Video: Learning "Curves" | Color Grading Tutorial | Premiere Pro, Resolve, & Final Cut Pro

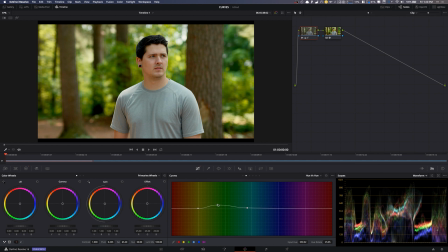[8:14]
And you can see as I pull it up and as I pull it down, it changes. So if we wanted to make this look maybe more fall, what I might do is pull this up a little bit so we start to get those yellows. So suddenly now this image looks a little more yellow, or maybe a little more amber.
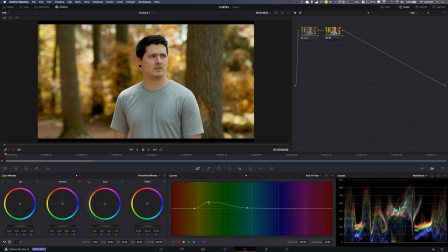[8:30]
And again, it could look like it's a little bit more of a fall. I'm going to move that even more. And boom, we could do something like that. Now, granted, I'm not saying that looks perfect and you'd want to do a little bit more. But suddenly now we have an image that before looked like it was in the summer, and now it looks like it could be fall.
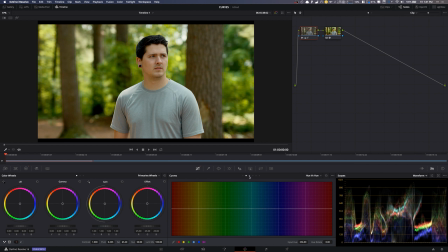[8:48]
So hue versus hue is super powerful, and you can do a lot with that. Hue versus saturation is pretty self-explanatory. Let's say that we thought these greens were just too much, that they were just way too saturated, and we didn't like that.
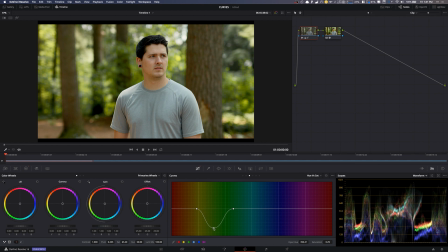[9:01]
We could make 2 points again, make a center point, and we can pull down the green, and as you can see, it's desaturating any of those greens. So I can widen that out, and then now I've desaturated those greens from the trees. So this is a nice way that you can select a color and desaturate that color, or vice versa, you can saturate that color.
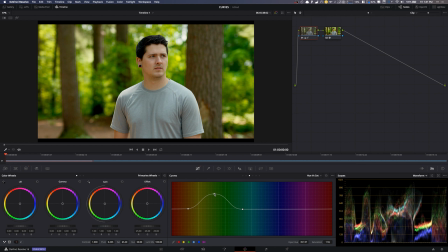[9:20]
So if you really wanted to make the green super intense, you could do that. So that's hue versus saturation. And then hue versus luma, this is actually very cool too, because you can actually adjust the luma values based on this. So we're going to do the same thing. We're going to select that green. In my case, I'm going to widen it out. And again, I could manually do this just by making points, making 3 points.
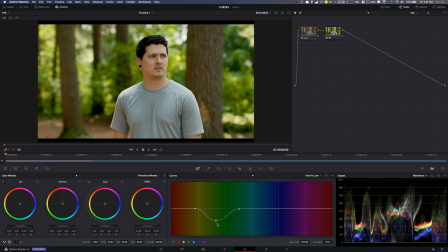[9:39]
And what I'm going to do is I'm going to bring this down. And what this is doing, this is actually darkening the luma values. And you can kind of see it over in the waveform over here as I move it. It's brightening and darkening those luma values based on the hue.
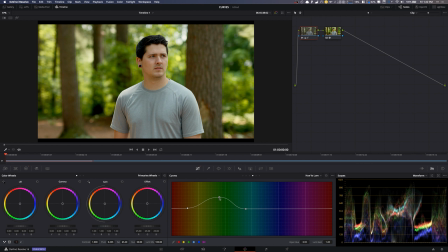[9:54]
So depending on what color I select, I can either brighten or darken it. So, right, let's say I want to darken up the background. That's a specific color. You can just pull that down and boom, you're good. So that is hue versus luma.
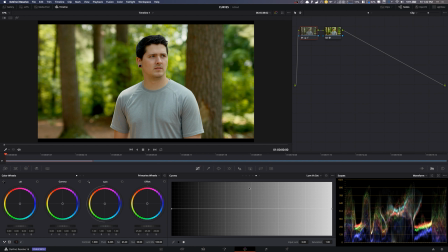[10:06]
And then the last one that I'm going to talk about is luma versus saturation. And this is actually a really cool secret. I say secret, but it's nice. Make a new node or a new layer. And what I like to do is I select a point here, select a point there, and then I select another point in between each. And what this is doing is this is your darkest values to your brightest values.
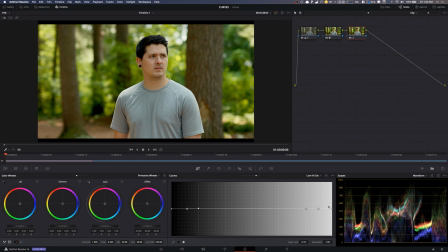[10:25]
Now, in real life, pure white and pure black is the absence of color, and of course pure white is all colors, but we perceive them with no saturation. So let's say we were to do something where we added a lot of blue in the shadows,
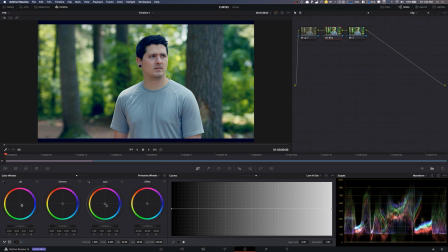[10:41]
like a lot, like way more than you'd ever do, and then like a ton of highs, right? This looks like crap, and you might start to get that like hazing effect. We can actually see it on top here where it's cropped. That looks bad, and you might say, well, why is that? And it's because your black values and your white values are still being saturated.
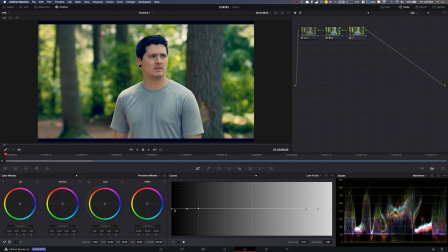[11:00]
So you're just painting over, basically. But what you need to do is, if you can drop this and drop this, and then you can adjust these to taste, we're going to pull them down a little bit more. What that just did is everything now that is pure black is desaturated 100%.
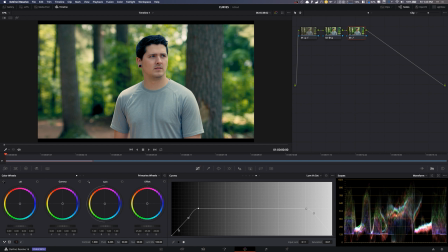[11:19]
So again, saturation is high and desaturation is low. So we have pulled the colors out of pure black or pure white. Now, of course, you could do more. You could pull this like down here so it's a little bit more. So anything that's kind of white or kind of black is now going to be desaturated. And I mean, that makes a huge, huge difference.
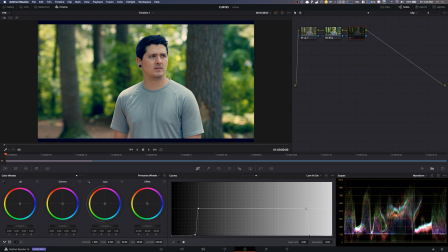[11:38]
If we turn that on and off, that's what it looks like. You know, this looks fake and really bad and cheap, like an Instagram filter. And this, you can tell, still has the blues and the reds and the highs, what we did, but again, it looks more natural.
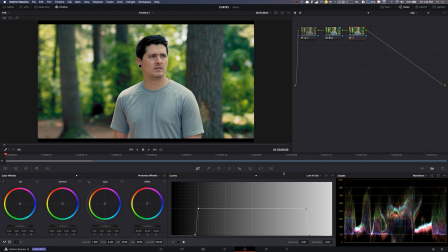[11:52]
So luma versus saturation is a really nice one. And I actually like to, when I grade, I'll do all my colors and all my LUTs and whatever I want to do. And then at the end, I'll always put a luma versus saturation. That way I can make sure my blacks are pure black and my whites are pure white. Anyway, guys, I hope this was helpful. I know curves can be kind of confusing and a little bit intense.
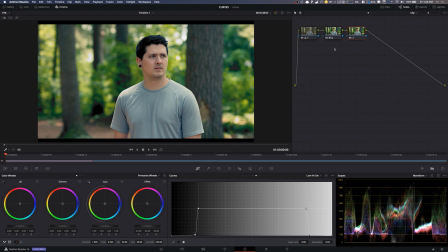[12:11]
And of course, there's a ton of videos out there if you want to learn more about curves. And I recommend go out there and look at a bunch.